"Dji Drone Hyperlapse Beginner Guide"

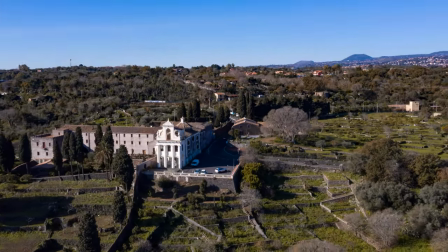(0:00)
Drones are the perfect tool for hyperlapses, as they can move smoothly over a long distance,
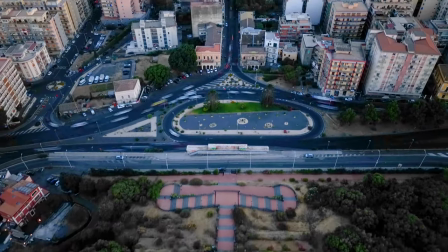(0:05)
in all direction, like a huge slider in the sky, including elevation changes.
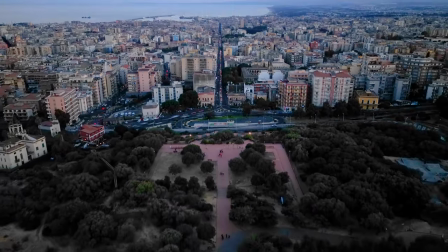(0:12)
They also offer unique points of view, free from obstacles, from high above. In this video, we'll walk you to the process of making a drone hyperlapse in the easiest possible way, suitable for beginners.
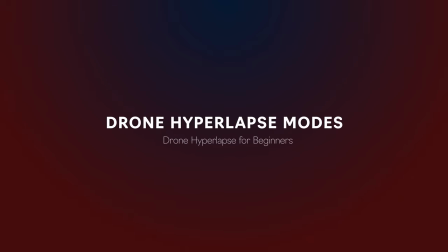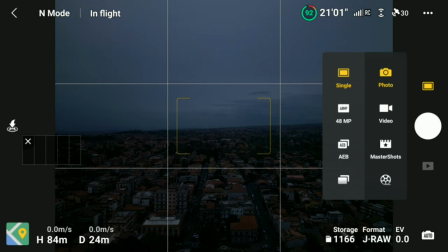(0:33)
We access hyperlapse mode in the photo video menu near the shutter.
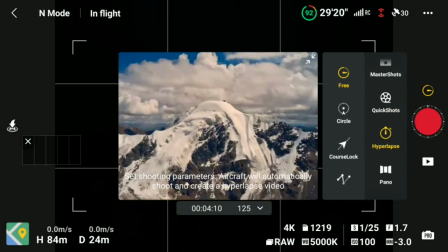(0:38)
We are presented with 4 different modes, 3, circle, course lock and waypoint.
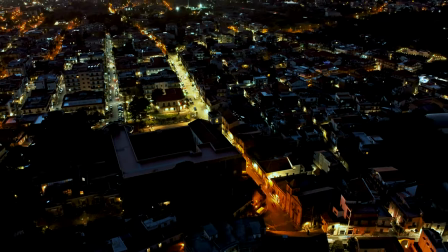(0:47)
Most of the time I use waypoint mode, which is by far the most powerful and flexible one.
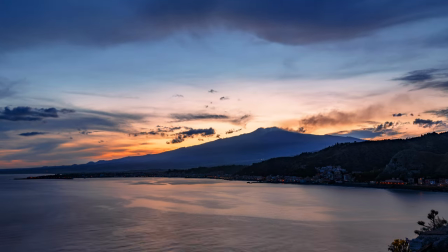(0:55)
The mode 3 is the one to use for static timelapses. I have made a step-by-step guide on how to make drone timelapses.
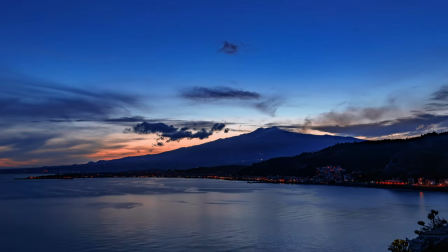(1:04)
You can watch it by clicking on the link on the screen.
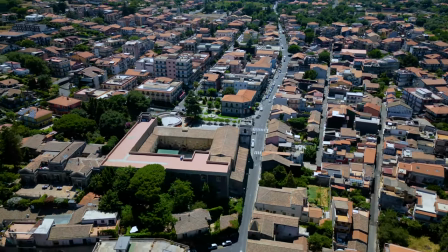(1:08)
For hyperlapses the only other mode I occasionally use is circle, as it is not easy to replicate a perfect circular move using waypoint. I practically never use the mode coarse look, as you produce moves that can be performed in a much more accurate and flexible way using waypoint.
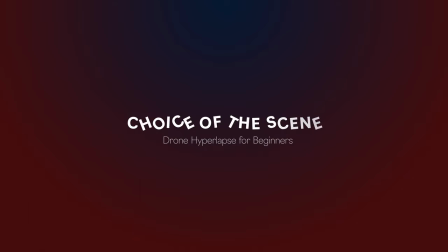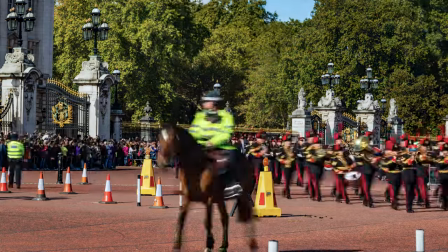(1:34)
Timelapses and hyperlapses need movement in the scene, otherwise a simple photo is more interesting.
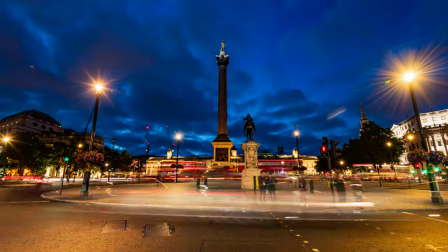(1:41)
The movement may come from people walking, cars, boats or other vehicles.
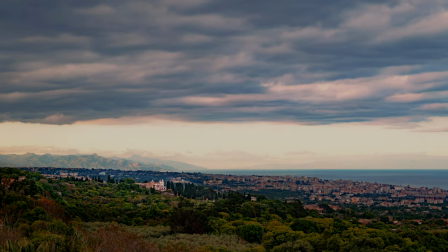(1:47)
It can also come from natural events like clouds or transition from day to night.
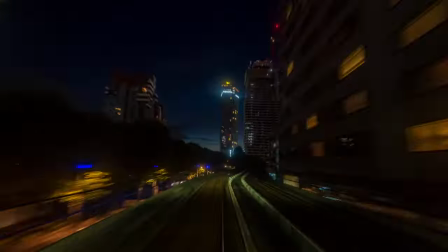(1:52)
The motion of the point of view, which is the camera of the drone, is another way to add movement to the scene.
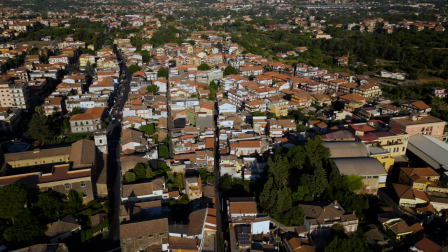(1:59)
This is our scene, a quiet village on the foot of Mount Edna in Sicily, with several other villages on the slope of the volcano.
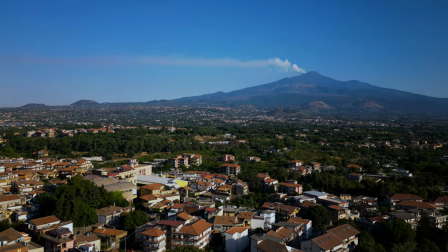(2:08)
It is better to choose the busiest part of the day to get some action from cars and people walking.
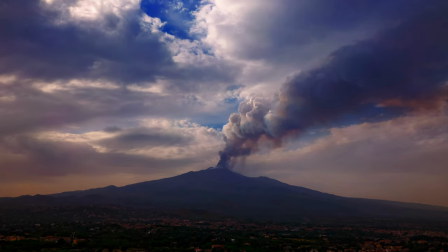(2:14)
We can also catch some cloud movement around the mountain and even some activity from the volcano if we are lucky. It is also crucial to choose the time of the day for the best light conditions.
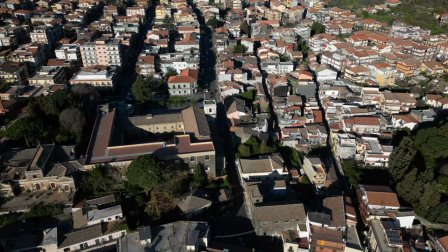(2:25)
I always avoid shooting photos, videos and hyperlapse in the central area of a sunny day.
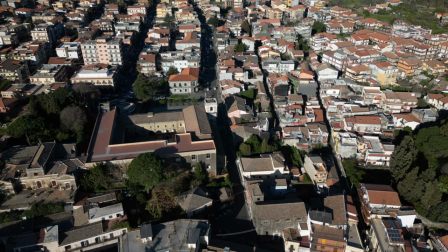(2:33)
The shadows are way too harsh and the results are always very disappointing.
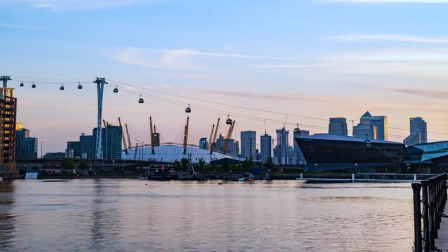(2:38)
It is suggested to choose the first couple of hours after sunrise or before sunset or to shoot with the sun covered by cloud,
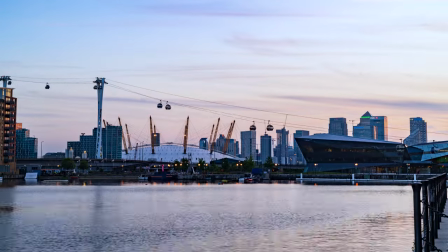(2:46)
acting like a big softbox.
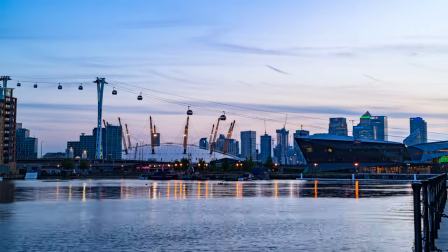(2:49)
Another excellent time is after sunset when the street lights are turned on and there still a bit of natural light,
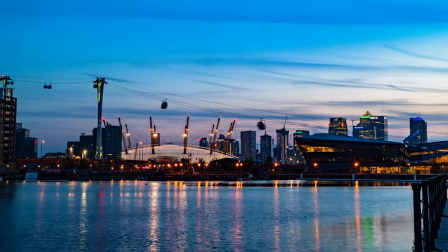(2:56)
although some advanced post-processing is needed due to the shift in luminosity.
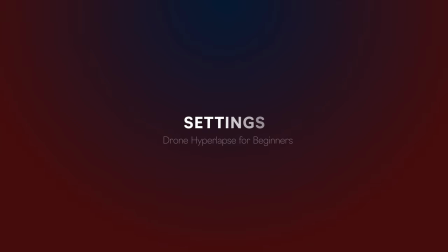Hyperlapses open the doors to plenty of creativity. It is possible to obtain slightly different result by modifying some parameters. I offer shoot the same hyperlapse several times in different light conditions or applying different values to certain parameters, until I get the ideal result. This process of trial and error is part of the fun.
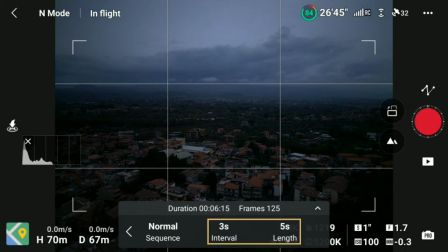(3:31)
There are two parameters that are common to all different hyperlapse modes. The length of the resulting short movie and the interval between photos.
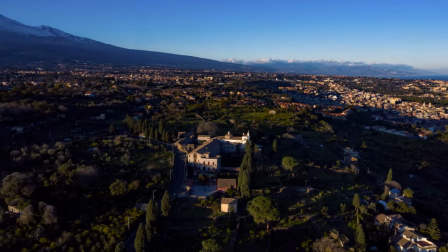(3:40)
A hyperlapse must be at least 10 seconds long to be fully appreciated. In general, I set the length at 13 seconds.
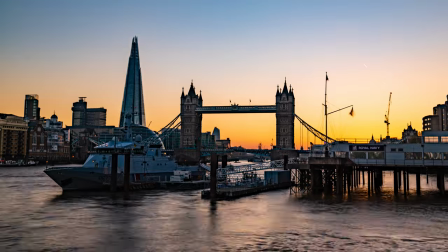(3:52)
In certain situations, I prefer longer ones, especially in the case of transition from day to night.
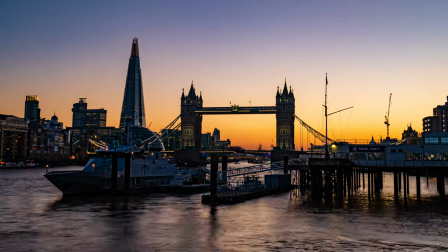(4:00)
But with drones we are limited by the battery life.